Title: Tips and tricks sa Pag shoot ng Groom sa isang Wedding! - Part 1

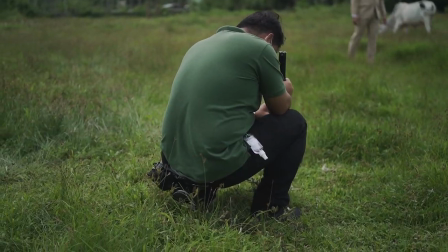I-blurred ko si sir. Popocus ako sa damo. 1, 2, 3 and go!
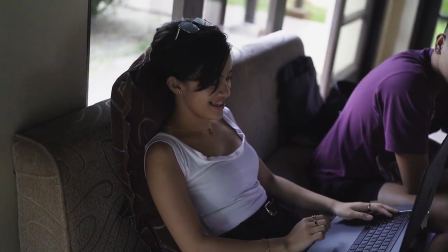Hello, what's up mga pups? This is Max Nisa at kami po ay ilan lang sa mga full-time video of Repair from Batangas.
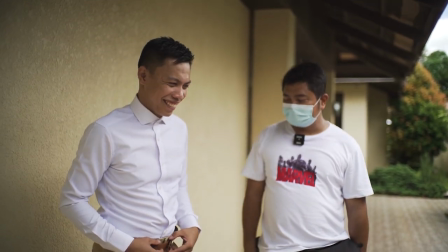Sa video na ito ay magtuturo kami ng ilan lang sa mga tips and tricks kung paano namin sinushoot ang isang wedding. Pero bago ang lahat, ang video na ito ay inetid sa inyo ng Raymer Studio Capturing Since 1996 at sila po ay matatagpuan sa Lipa, Batangas.
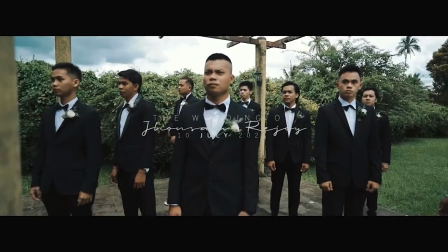So, special thanks to Raymer Studio sa pagpapahiram ng mga video clips nila.
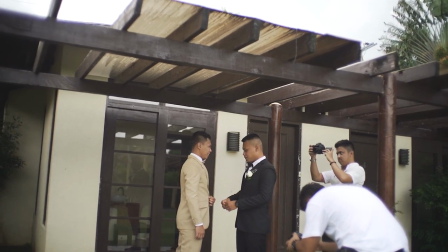Marami mga shots na kailangan makunan sa isang wedding Gaya ng details, establishing shot,
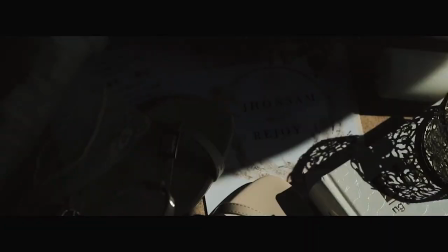pogi shots, beauty shots at marami pang iba Magdi-discuss o magtuturo kami ng ilan lang sa mga techniques na ginagawa namin At sa episode na ito ay tuturo namin ang groom shots o mas kilala sa tawag na pogi shots
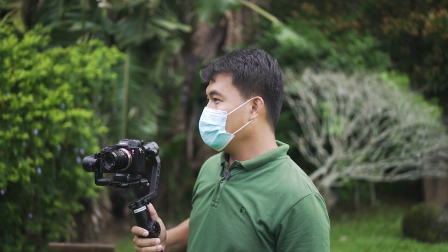Sa ngayon si Poto ang gsushoot, pinabaya ko lang sa kanya kasi solo siya Actually, ito yung paborito ko.
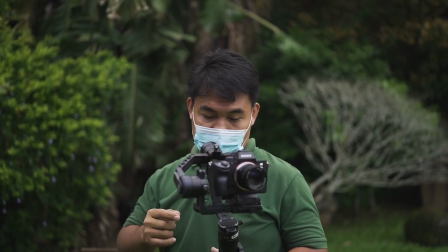Yung medyo maluwag na lugar. Actually, yung paborito ko, yung nakatayo lang. Nakatayo lang. Wala siyang gagawin.
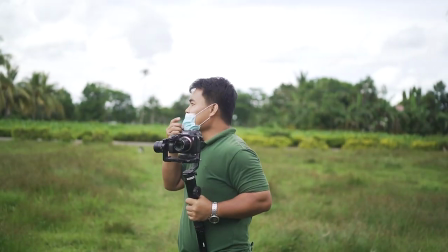Hindi nakatayo lang. So, ito yung nakatayo lang. Talikod kayo sa akin, sir. Yan.
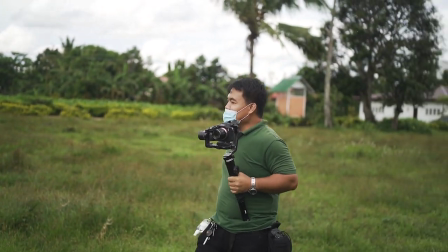Mas talikod ba? Tapos tingin lang kayo sa malayo, sir. Sige, ganyan lang ang pwesto nyo.
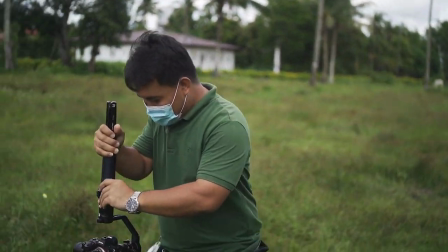Wala po kang gagawin kung hindi nakatayo lang. Nandito lang po ako. Okay.
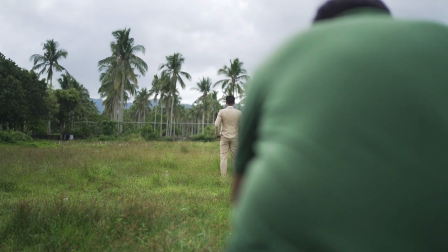First shots ko. Ingat sa malambot na tinik. First shots ko. Nakafocus ako sa damo. At try ko yung SNQ.
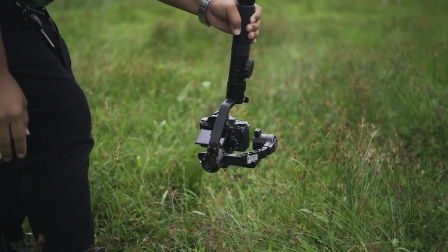Okay Sa lahat mga hindi nakaalam Ang SNQ ay isang feature ng camera Na
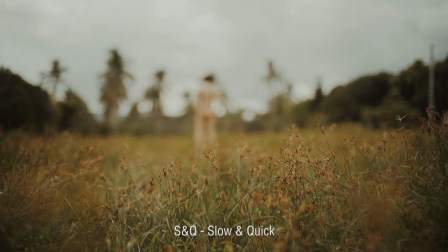kung saan pwede mo i-select ito Into 120 frames per second Or yung tinatawag nating slow motion Kapag sinut mo,
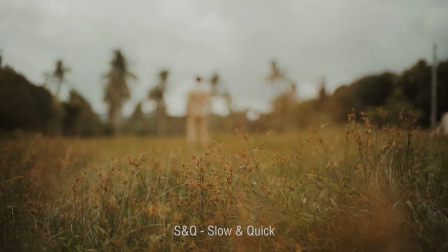magiging slow motion na siya Katulad nito
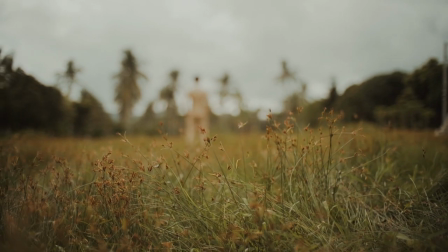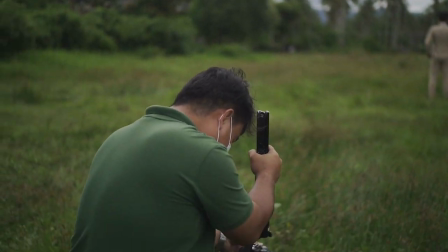And cut Tayo lang kayo niya sir, second shot ko Ipapokus na ako kay groom Yung shot is pull out ako Ganyan
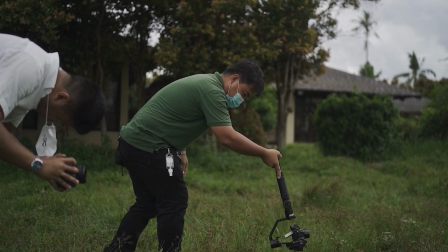lang kayo sir ha Hindi naman pwede na yung huling shot na yun Tingin kayo sa may kanan nyo yung blurred siya.
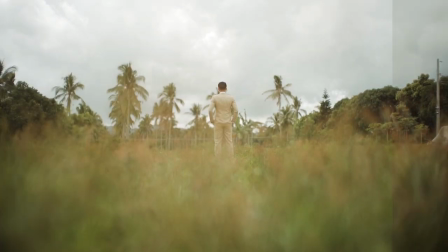Siyempre, kailangan natin dagdagan na for example, ito, pull out.
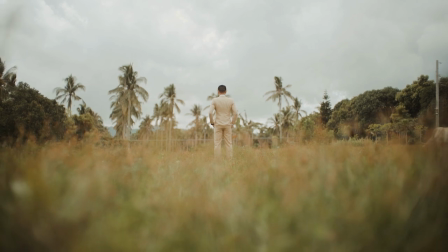Para naman, siyempre, may ibang sequence o ibang pamimilian si editor kung alin piliin niya, kung yung blurred ba o yung nakapokus kay groom.
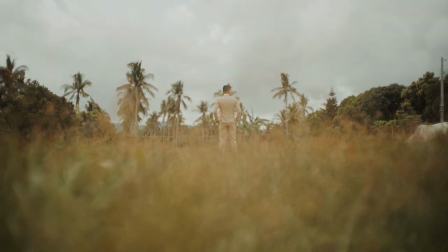Depende kung ano yung piliin niya. Siyempre, hindi kumpleto kung wala ka rin version ng pull in.
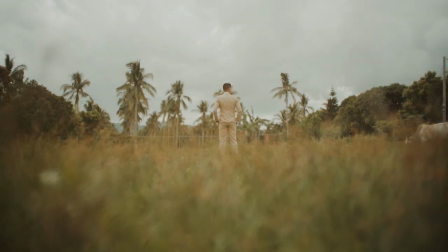Para, siyempre, walang masabi si editor kung yun na yun. Yun lang. Okay.
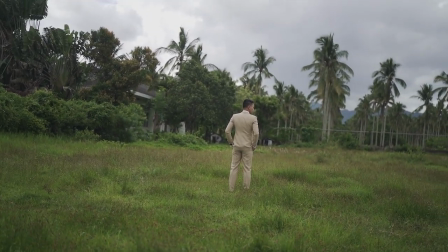Another solid shot po. Sequence. At least, mas malapit ako.
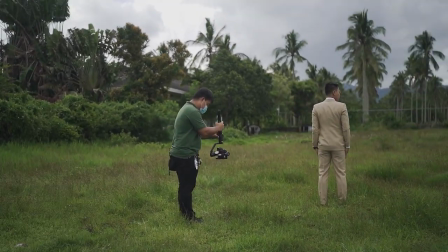So, tayo lang kayo dyan sa rin ganyan Mas okay kung babaan yung kamay nyo Tapos on my cue, pasok nyo sa bulsa Okay, gati tayo
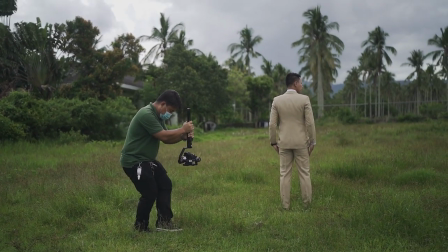Okay, then kung meron kang makukuha ang shots na mas malapit para mas makompleto
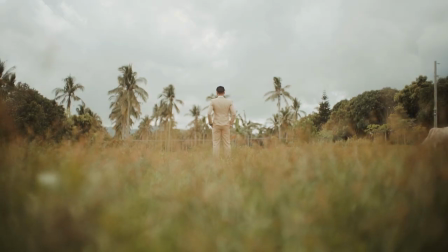mo yung sequence isang malayo at isang malapit para pag pinagduntong ni editor
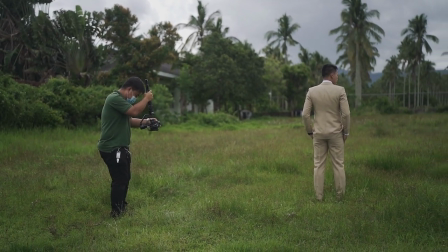magtutugma yung dalawa Subukan natin focus ang kalabaw Sir, tingin kayo sa may harapan nyo
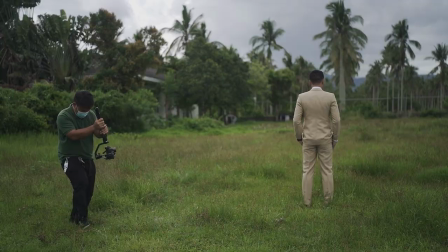Tapos on my cue, tingin sa kanan ha Okay, one, two, three And go sa kanan And then kalabaw Okay
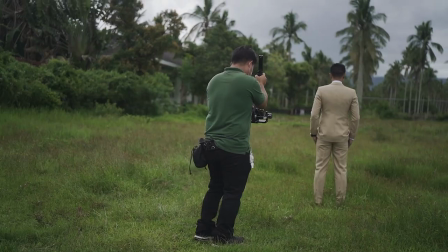Sige, tingin ulit kayo sa harapan Okay Next time, focus ako sa mga nyog
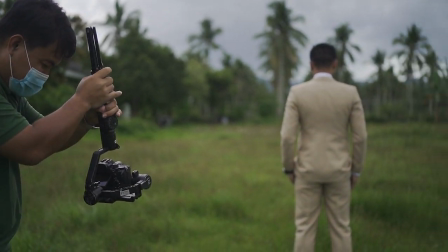Ito yung paborit ng shot na Gibo, nakapocus sa nyog Okay, tapos tingin lang sa kayo sa nyog, sir Tapos on my cue,
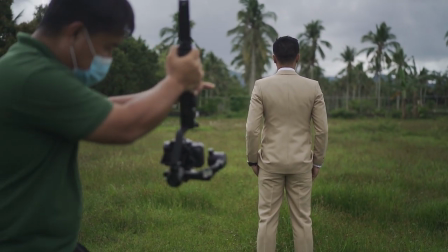tingin po kayo sa kanan niya One, two, three, go Sa pagkakataon ito, may problema
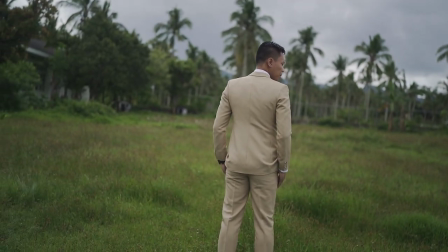Nalimutan ko pindutin ang record button Buti na lang, meron tayong safety shots na kung saan pinaulit ko uli mas mababang angulo ang camera
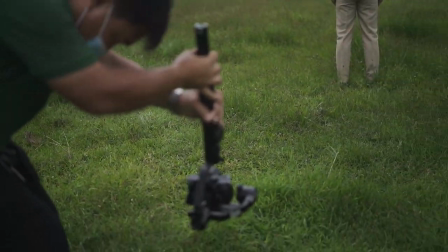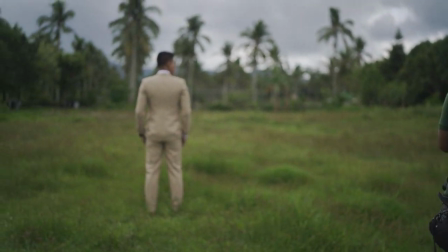At syempre, mas okay kung gagalaw yung ulo niya para may movement na hindi siya nakatayo lang Parang ganito